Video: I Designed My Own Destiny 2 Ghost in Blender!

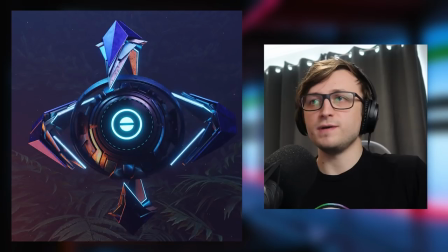0:00 Welcome back everyone. In this video I'm going to give you a breakdown of how I designed my own Ghost Companion for Destiny 2.
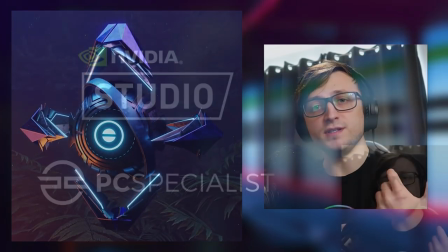0:05 But before we get into that I need to let you know that this video is sponsored by NVIDIA and PC Specialist.
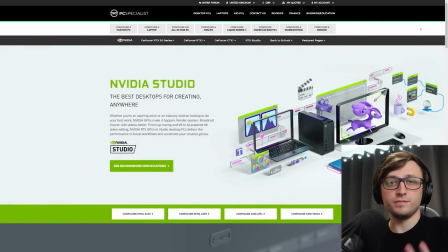0:10 So NVIDIA and PC Specialist have been working together under an initiative called NVIDIA Studio which is all about designing products for creative professionals.
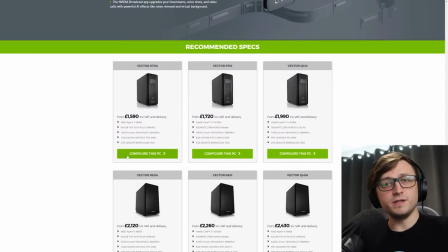0:16 So if you take a look at the link in the description you'll be taken to a page on PC Specialist's website where you'll see NVIDIA's recommended specs for a wide range of budgets and on there you'll be able to design your own computer.
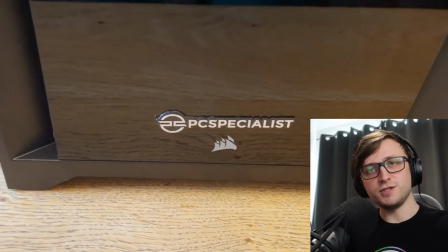0:25 I've been using PC Specialist for years, I think they're great, and they were kind enough to provide me with a new computer which which I've nicknamed the Render Beast, which I'll be using to render the finished animation for this project.
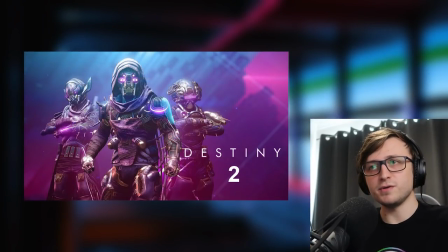0:33 So let's get into it. Destiny 2, to keep it short, is a first person looter shooter game set in a massive science fiction universe.
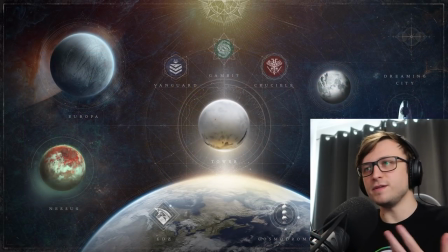0:40 I love the story, I love the art style, I love the gameplay and so many things about it.
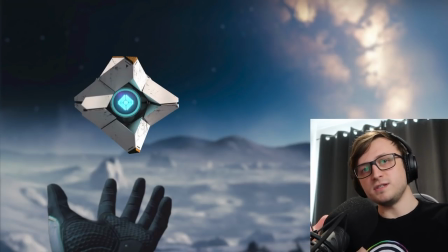0:44 But in Destiny, every player or guardian has their own companion ghost, as it's called, which is this floating little robot thing that's basically responsible for resurrecting you if you die. But they're quite interesting things because in the game, they're supposed to be different for every individual.
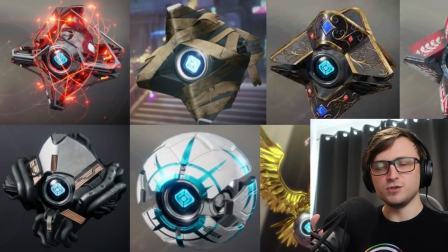0:56 So in the game there are so many different skins and styles that you can choose from and I thought wouldn't it be cool if I could design my own
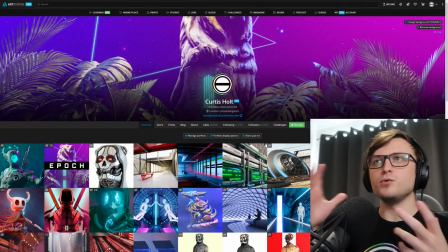1:02 ghost and I thought it would be interesting because I could take different motifs of my style even my logo and try and combine it all into just a small robotic drone that would represent me essentially.
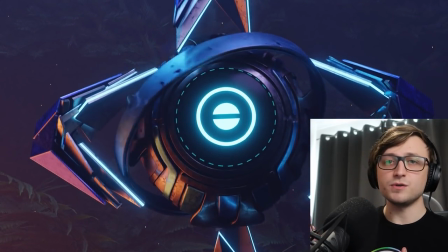1:14 I'm very happy with how it turned out and I recorded the entire thing so I'm going to explain my full process while I show you some of the footage.
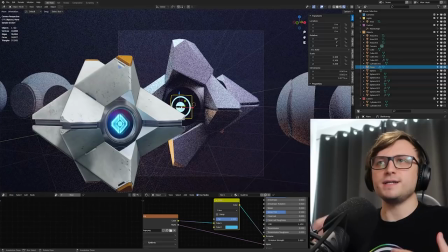1:19 So the first thing I wanted to do was try and recreate the classic ghost style.
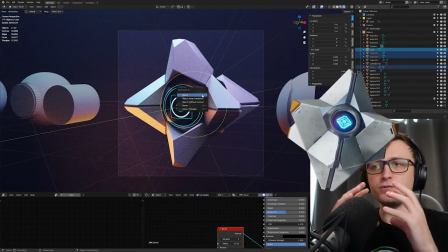1:23 It's got a very definitive shape, basically just a white ghost with a spherical center, which is where the eye is, and these blocky wings coming off of the side.
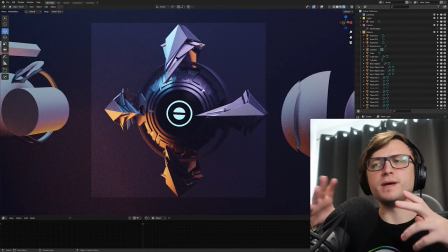1:30 The reason why I wanted to do this before designing my own was so I would have a kind of base to work from, and also if I wanted to design any more in the future,
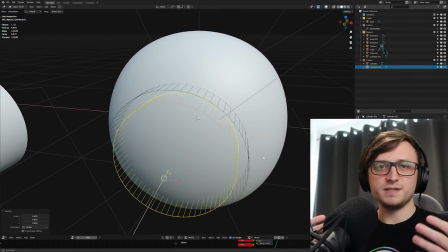1:37 I would have a template that I could work with. So the first thing to do here was create the eye, and that's quite basic, it's just a sphere, and I slice some bits off the end using a cylinder and a boolean operation.
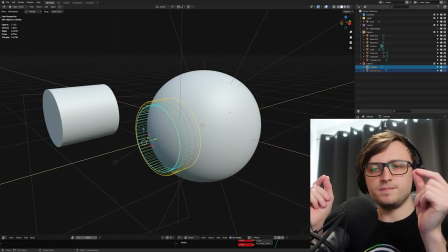1:46 But to get the beveled edge going around those slices, there's one trick I wanted to use that I haven't actually tried before,
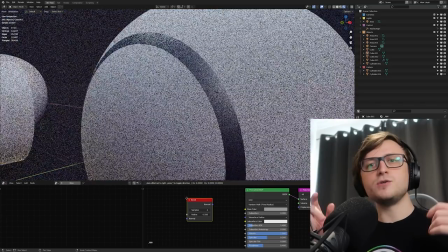1:51 and it's using the bevel node in the shader editor, to fake a beveled look around the edges.
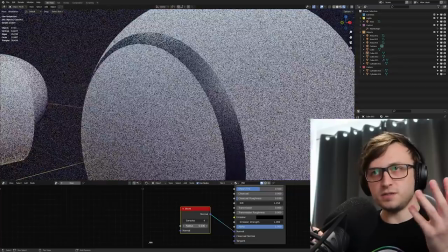1:55 So you just plug that straight into the normal input of the shader, so in this case the principle would be SDF, and you get the beveled look around the edge.
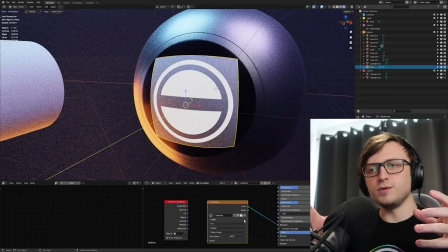2:01 Cheap and easy, you don't need to do it manually. Even though I was trying to build up the classic looking ghost, I wanted to make sure the eye was how I wanted it all the way through, because that's like the main centerpiece.
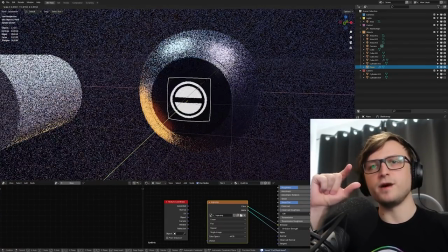2:09 And I knew from the beginning I wanted to take my logo and turn that into some kind of eye. But the thing is, just slapping the logo in front of the object didn't really do it.
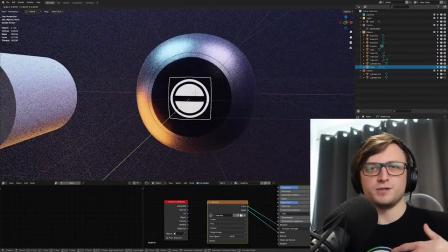2:16 I thought it was just like too ungainly to be an eye. But then with a simple moment of inspiration, I thought what if we just scaled down the center of the logo a bit, because that would look more like a pupil.
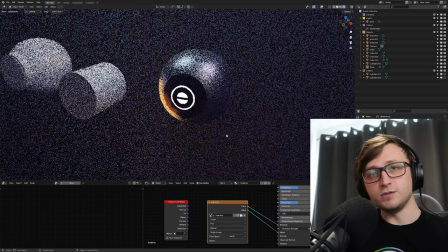2:24 So that's what I did. I did it in Affinity Designer, exported it as a PNG, then plugged it into a new material, providing the color to the shader and the alpha value as well.
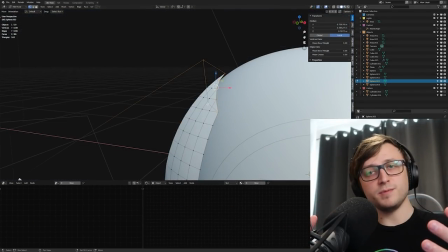2:32 Once I had the basic eye shape, I tried to create the wings.
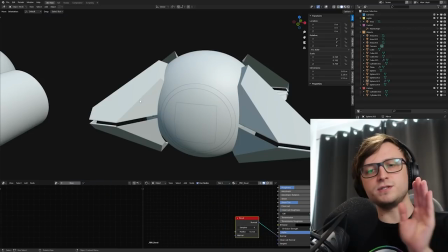2:34 This was surprisingly difficult because the wings, when you have a look at them, they have this curved base and then they turn into a regular kind of hard surface object.
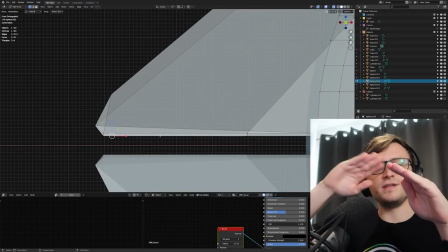2:41 So you need to try and resolve having this curved area with these flat surfaces. And it's actually a bit trickier than you think.
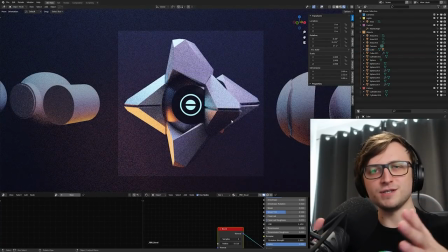2:46 So I didn't get it completely accurate. I took some liberties and kind of adjusted it how I liked it. But at the end of it, I thought, okay, well, here we go.
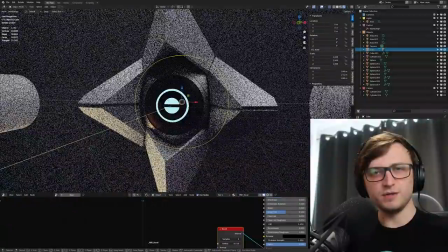2:52 I've got the eye, I've got the wings, now it's time to experiment and try some new things. From this point onwards, it was mostly improvisation.
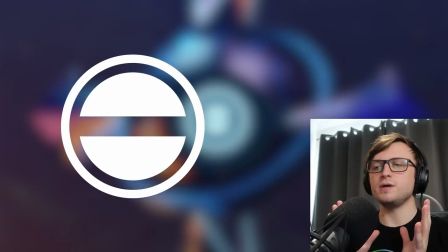2:58 But then I thought, okay, well, what do I want from this piece?
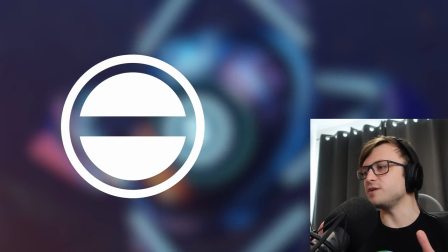3:00 The logo is like the main thing I want to take from, but also my favorite style, which is glossy black surfaces with emissive blue lighting.
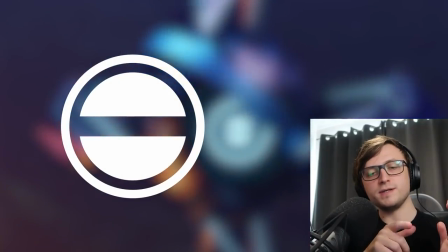3:08 So essentially the Tron style. Well, okay, my logo has a giant ring going around it, so let's try rings.
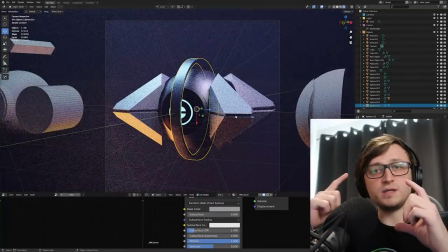3:13 So I had a massive ring floating around the eye, and then I tried taking some segments from the ring and putting that around the surface of the eye body.
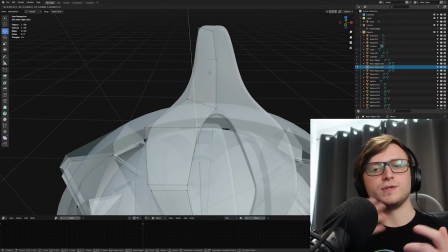3:19 Combining that with the ornate hard surface elements, I thought okay well this is an interesting direction let's see how we can push this.
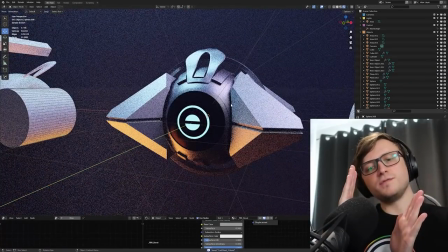3:24 I made sure that all the elements that were being made to structure the surface of the eye object would actually be parented to
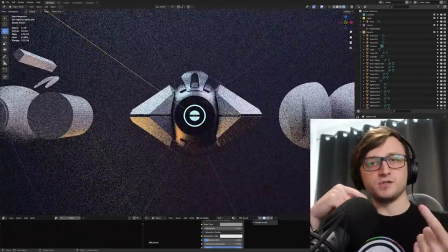3:29 the sphere so that when I wanted to animate it I could just rotate the sphere object and everything else would come along with it.
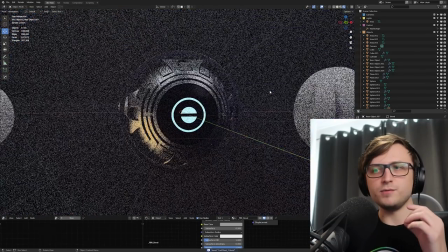3:34 I continued developing the details for the body and if you look very carefully you'll notice that I've tried to keep that logo motif because if you imagine a
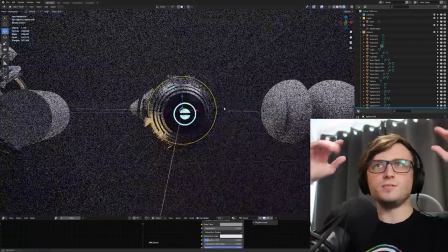3:40 horizontal line from where the eye is you'll notice that the ornate details stop and leave a empty gap and that's kind of representative of that
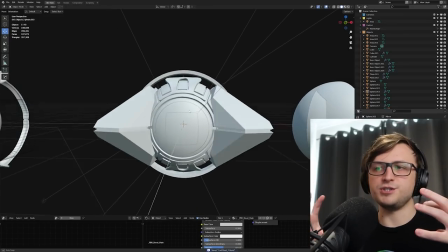3:47 center horizontal line going through the logo. I did think to myself I don't really like the blocky shape of the classic wings so I want to do something a bit more my style and I like
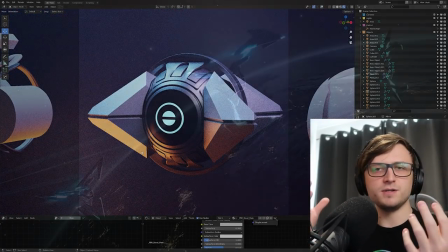3:55 having kind of harsh shapes layered on top of each other floating around quite reminiscent of the style of the guardians from the Elite Dangerous
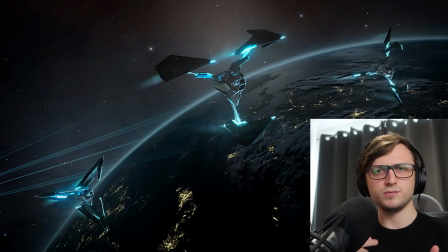4:01 series as well.
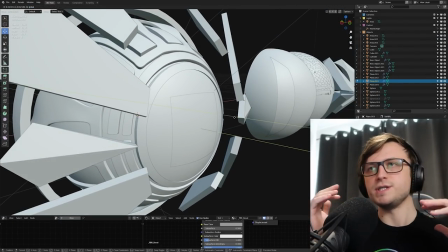4:02 I was thinking okay maybe we can have lots of these sharp shapes kind of floating around and morphing into different shapes but I didn't want to make it too complex to animate but we're experimenting we're trying different things.
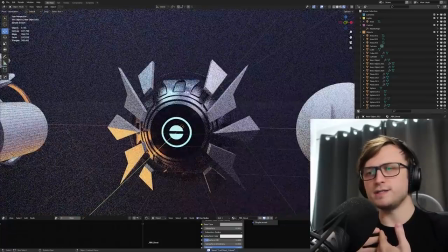4:11 Throughout this process of layering up these different shapes I tried adding a curve with some smaller repeating elements.
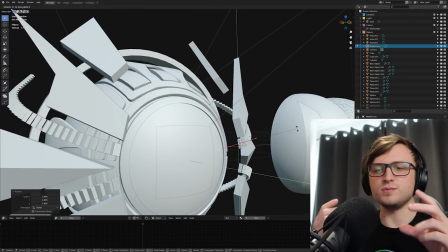4:17 I don't know why, I just wanted something repeating, and we'll get to that later on as well. And I thought it looked cool, but it didn't really click with how I wanted it.
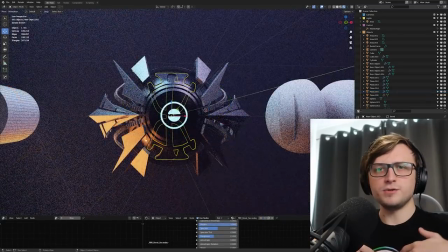4:23 Maybe having that effect would look cool in a different version, but I decided against it for this one. I made sure that the wing structures that I was building were symmetrical, so as I was adding more details here,
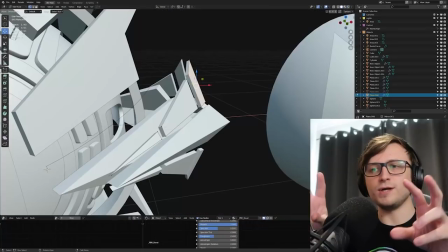4:31 I noticed that the floating structures I was starting to make were actually kind of representing the original wings in some way.
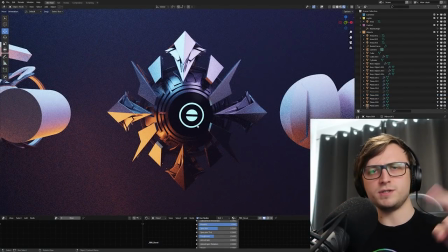4:37 If you took a silhouette of them, you would see that they had this blocky shape which kind of represented the original wings, so I thought, okay, we can run with this.
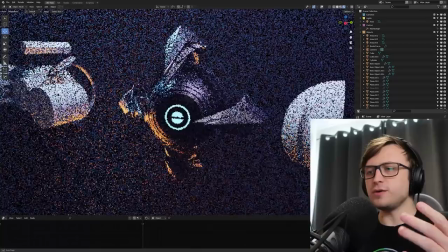4:44 Functionally, we can make this quite similar to the original ghosts. I made sure they were symmetrical but I was thinking okay well there's some gap here in between like the upper and the side wings which we could fill in with something.
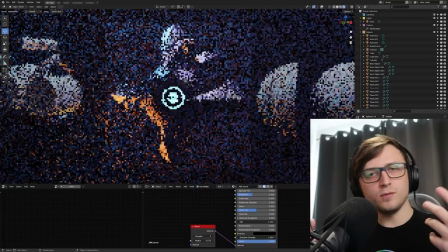4:52 So I tried putting in some extra ring segments there just to see how it would look. Again I wasn't too sure about it. I thought that looked pretty cool but then the idea struck me.
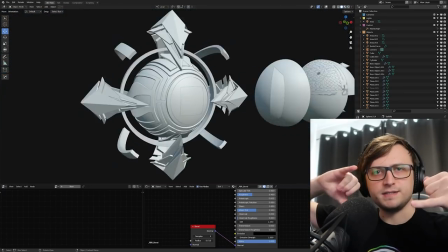4:59 Okay what if we take these layered wing segments and allow them to rotate on their own axes and in that case those ring segments would get in the way especially for the top and bottom ones.
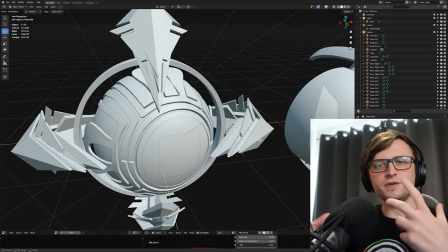5:08 So let's get rid of those. Now at this point I thought okay well I've got the kind of physical structure I want. I don't know how I want them to move.
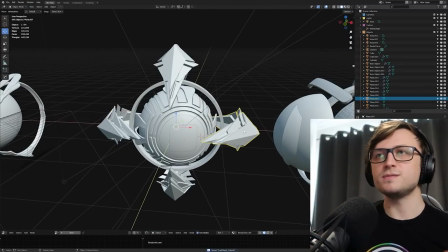5:14 But now it's time to add a bit of creative detail in terms of materials. So I added some emissive strips along the borders of the wings.
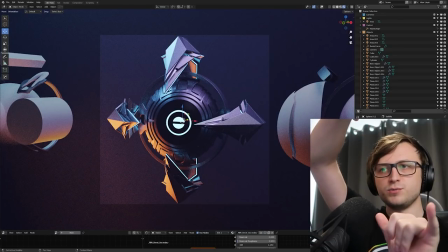5:21 And in my mind, this looks cool, but it also helps you identify which way they're rotating, or like the layout of the wings from a distance.
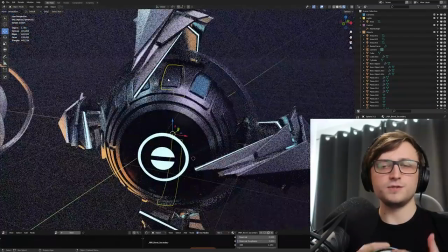5:27 I also wanted blue to be a general surface accent color as well. So I took different segments of those layered wing elements and made them blue.
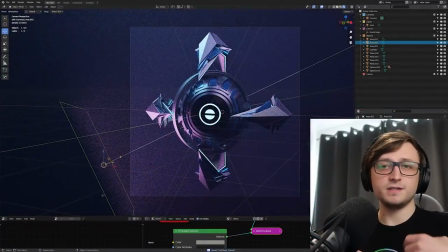5:34 So the same material for this was assigned to the different parts of the wings. Taking a look at this in the cycles and material preview rendered modes, it looked really cool in both of them. So I was quite happy with it. I was starting to feel like the design is really starting to come together. But now we've got the structure and the visual style, I thought, okay, now it's time to test the animation.
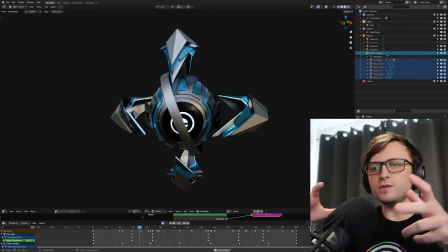5:49 So here you can see I'm seeing what it's like when I'm spinning the ring and making sure that the wings kind of move out the way so the ring has enough clearance.
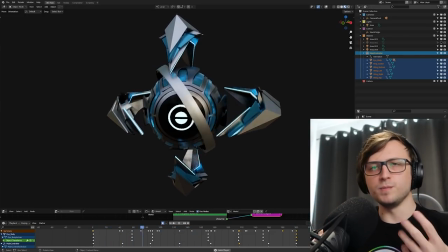5:55 The motion of this ring is also kind of inspired by the film Contact, if anyone's seen that, the Jodie Foster film.
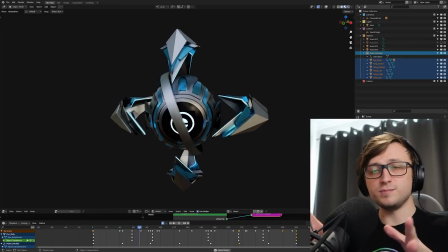6:00 There's a really cool scene in there, spoilers, where she's getting into this transport device, and it's essentially the opening for a wormhole.
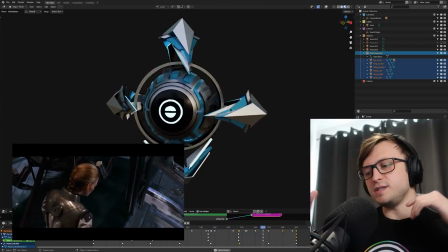6:06 And there's a bit where she's walking over to it, and she looks over to the side, and you can see these huge ring structures rotating around.
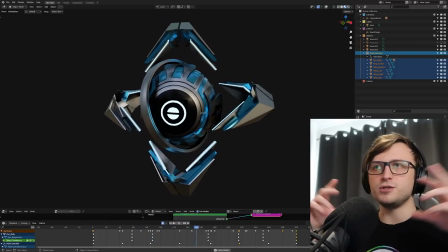6:12 And I suppose their purpose is essentially to open up the entry to the wormhole. So I thought miniaturizing that and having that kind of rotating around the ghost would be like a really cool idea.
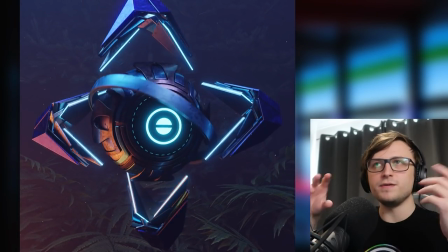6:19 I was quite happy with the motion of this. I thought it looked really cool. There's quite a lot you can do with it. And having the eye look around independently as other pieces are moving also just provides a lot of character.
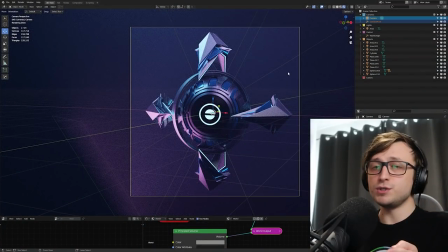6:28 So I thought, okay, I'm happy with the shape. I'm happy with the look. I'm happy with the motion and the potential for animation. Now let's push it a bit further.
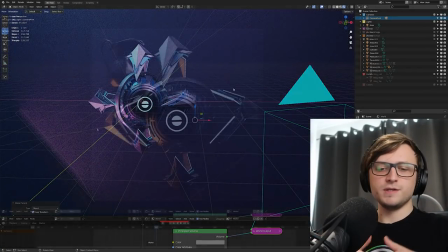6:34 I want to add some more details. So these surfaces were too basic for me.
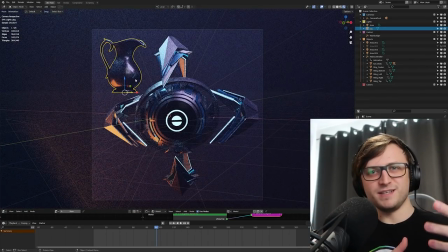6:37 So I brought in my modular metal shaders, copied them over with a jug object. basically I just took this jug from like the blend file where all my node groups are and pasted it in.
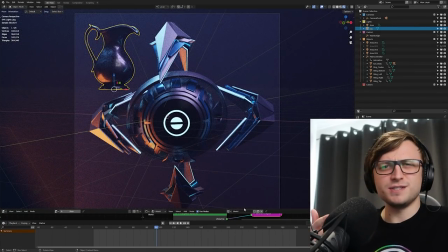6:45 I think there's something quite funny or maybe poetic about bringing the shaders in with a jug because I can just like pour them into a new blend scene.
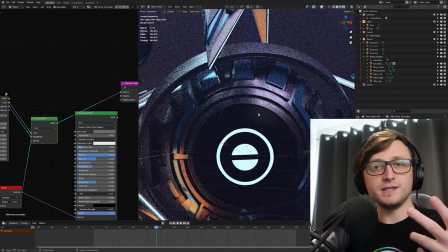6:50 Okay, don't worry, that probably sounds stupid. But the real procedural, I was adding these imperfection details over the surfaces and you can see here as I'm zoomed in, it looks really cool.
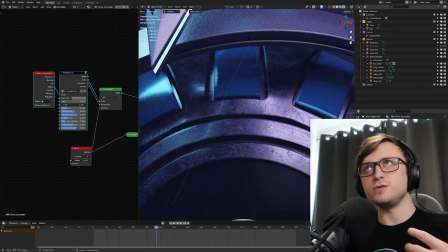6:58 I don't think anyone would really look that closely, but if I wanted to do any larger renders, like if I wanted to print it up and put it on my wall, for example, then I think those extra details would really pop out.
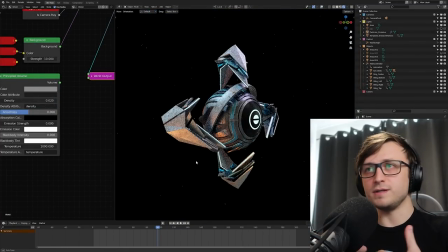7:06 So turning off the volume, performance is actually quite good with Cycles X and the details look really nice. especially at the back of the ghost where the ornate elements are kind of coming together.
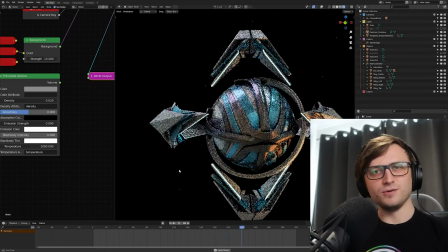7:14 I was actually quite surprised with how nice the back of the ghost looked, which is a shame because you never really see it in the animation.
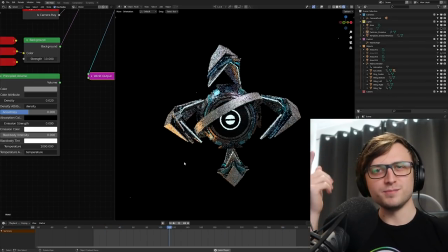7:19 Maybe he'll have to do another one where he turns around and does a little twirl or something, shakes his little eye bum around just to show off the ornate details.
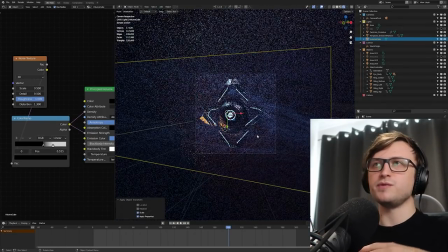7:25 Anyway, now it's time for more atmospheric effects. I considered adding an extra object volume to provide some more wispy effects that could move across the ghost as the animation progressed,
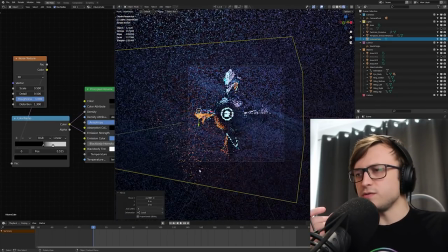7:33 but I decided against it for the render time trade-off, but also I thought that it just detracted from some of the other details as well.
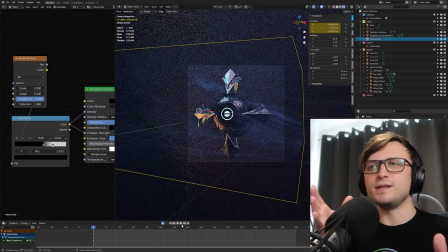7:39 I thought this is a nice object, so I want to have it kind of crisp. We don't need volumetric details in every corner of the frame.
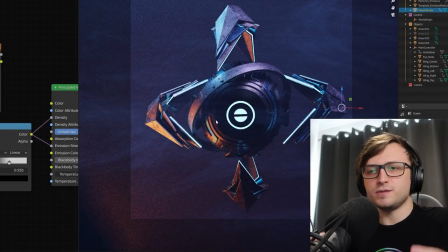7:44 So the world volume should be enough. I also added some emissive particle details that could rise up throughout the scene, almost like little embers.
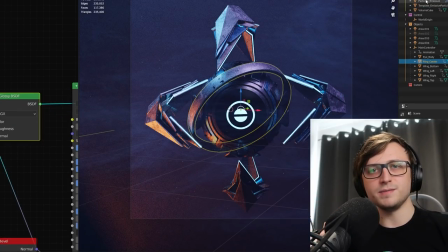7:51 And if you watched my last video on Blender Tips, then this is a callback to that.
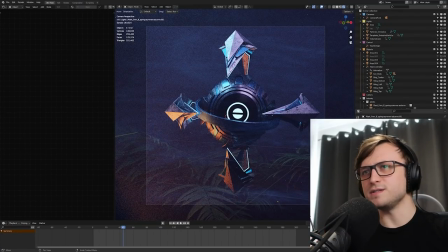7:54 I also added some vegetation from the Botanic add-on, and I'm using this quite a lot now because I just love the comfort added of some like earthbound vegetation.
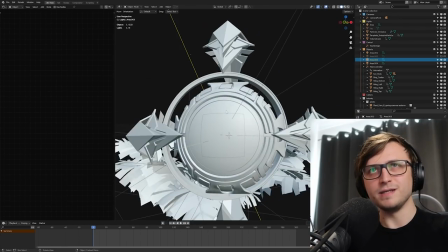8:01 And incidentally, I spend quite a lot of time on earth in the game anyway, so it makes sense for my ghost to be there.